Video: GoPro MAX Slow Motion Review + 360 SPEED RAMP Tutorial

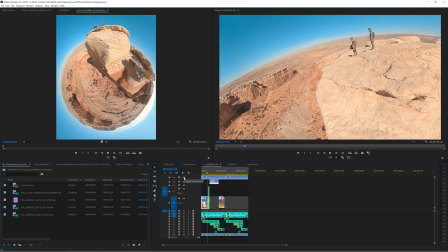If you can see the drone's shadow, you know this is captured by drone, it is not as cool.
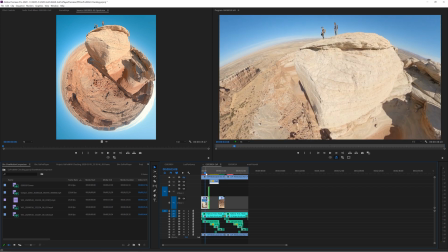If you remove it, now viewers will have no idea how you capture that crazy camera movement.
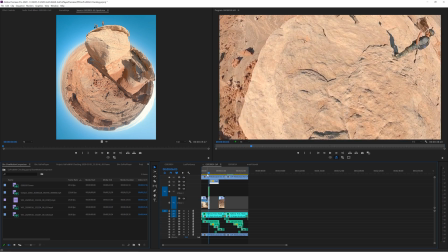They might think you have a really long pole and just an amazing action spot cinematographer. Well, in fact, it is not. The camera did all the magic.
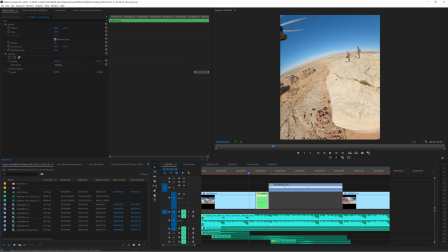Pay attention here, it is the same 1 take max footage, but I chopped it up and disabled motion blur in the second part. Why? Because I want to trick the viewer into thinking this is a high frame rate camera.
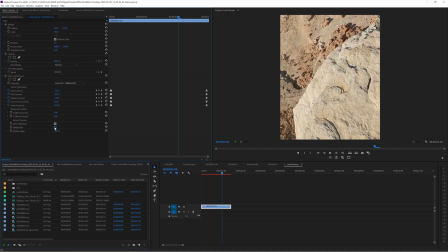High frame rate camera has less motion blur when in fast motion. The fast motion is created in Premiere with keyframes. When you remove motion blur, it looks like the GoPro MAX is shooting at 120 FPS,
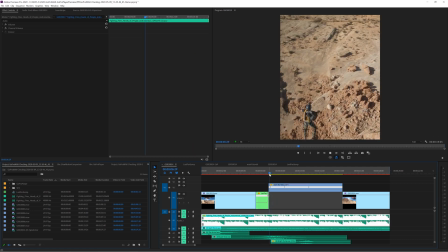but in fact, you are shooting at 30fps with smart editing tricks.
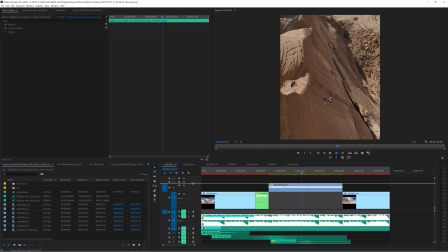Pretty neat, huh? But now we need to really slow down the drum as he is falling really fast.
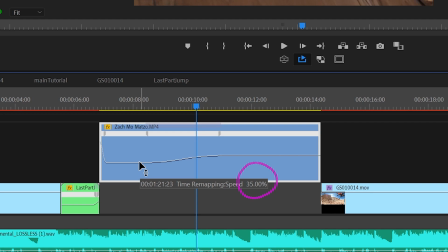Wait, that is a 4x slowdown. And why is the speed ramp so smooth?
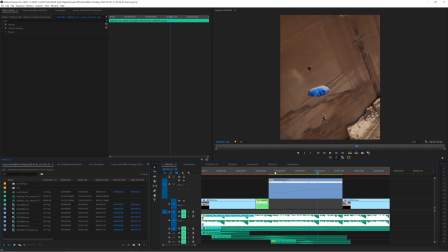Well, the trick is, I actually swapped camera here. You just can't tell.
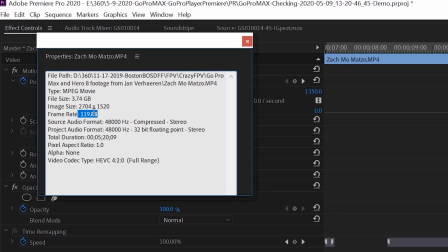The falling part is actually from a GoPro Heroes 8 shooting in 120fps in 2K.
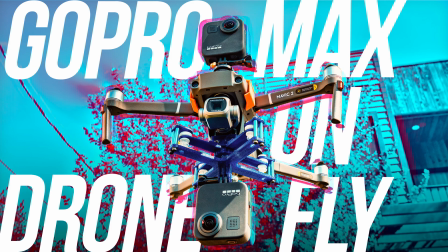Two cameras are mounting on the same drone, as you see on my original 2X GoPro Max drone tutorial. But instead of another GoPro Max, we use a GoPro Heroes 8 on top.
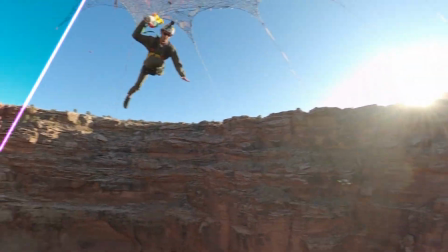If you don't know already, Heroes 8 Black and GoPro Max are perfect together as they have a very similar color matrix.
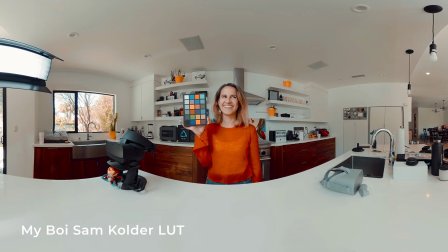If you want to know how I color grade and match them together, it's with my brand new cinematic LUT pack right here.
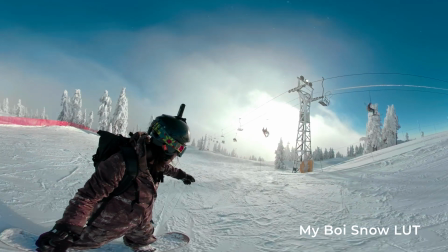So go download it for free now.
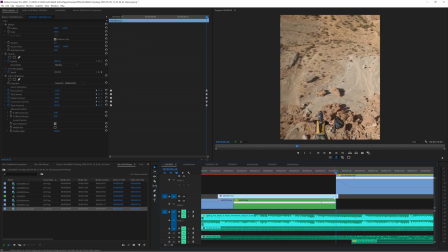You can reframe GoPro Max to match the movement of the Heroes 8 exactly as we did right here. I put the heroes 8 on top and drop the opacity to 50% and match them together.
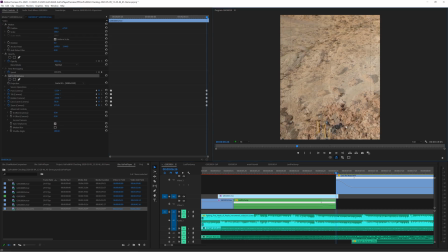It does not need to be exactly the same as well. We can use speed ramping to match them together with sound effects. As you see right here, we speed up the GoPro MAX, again without motion blur,
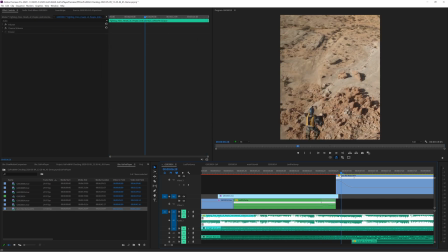and also speed up the heroes 8 at the beginning just enough to match the motion of the MAX. And then immediately we slow down for the drop. Look at the end result. Amazing.
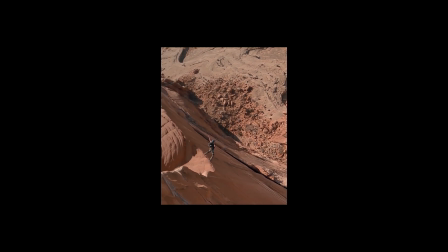This is how I do a speed ramping for GoPro Max or just any 360 cameras.
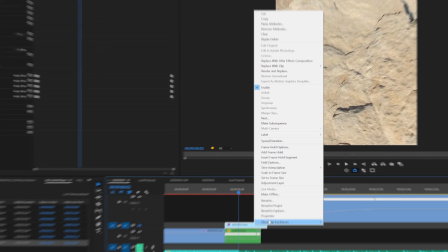First, I nest the reframe video. This is a very important step.
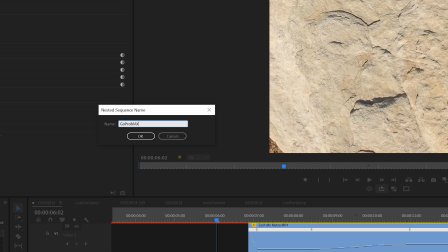Whenever you are playing with the speed, you always nest your reframe just like in After Effects pre-comp.
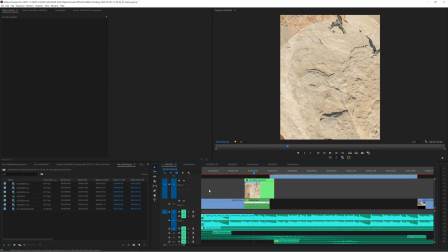If not, you will run into issues. Then, right-click on the newly nested sequence.
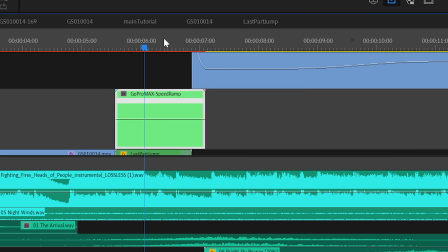Show clip keyframes, This time remapping, speed, try the right time and insert a keyframe.
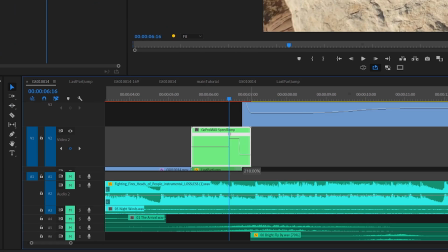Move this line up to speed up your footage. Drag right here to create a RAM.
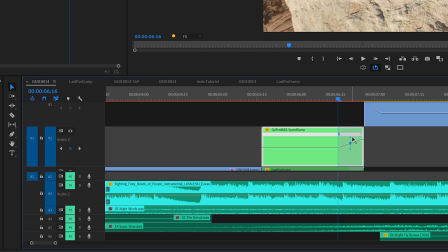See this little handlebar right here? Make sure to drag it to the right to create easy ease on your speed RAM.
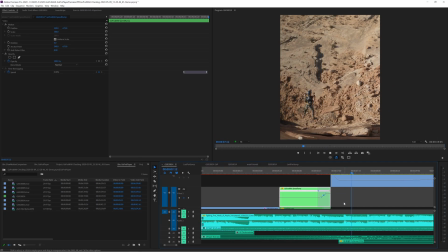That's it. Very easy. We are going to do the same to the Hero8 footage. We slow it down really fast and slowly speed it back up to create drama.
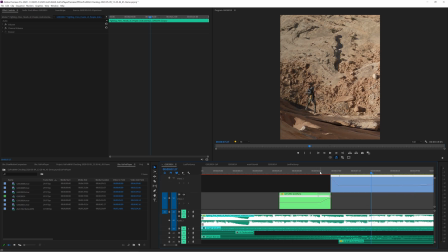A very basic music video editing technique. As you see, I am not just a normal YouTuber.
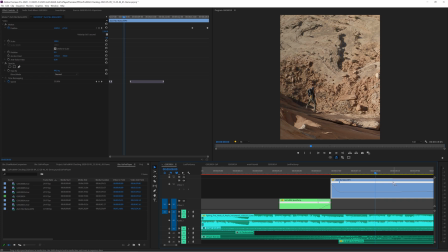I am a real professional showing you my industry secrets so you can learn what the big boys are doing.
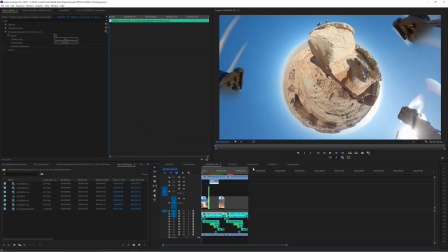Please, thank me with a big thumb up and share this video. Last thing I want to share with you before we jump into After Effects is sound design. Sound design is so important in anything you do. Let's watch the sequence without sound design.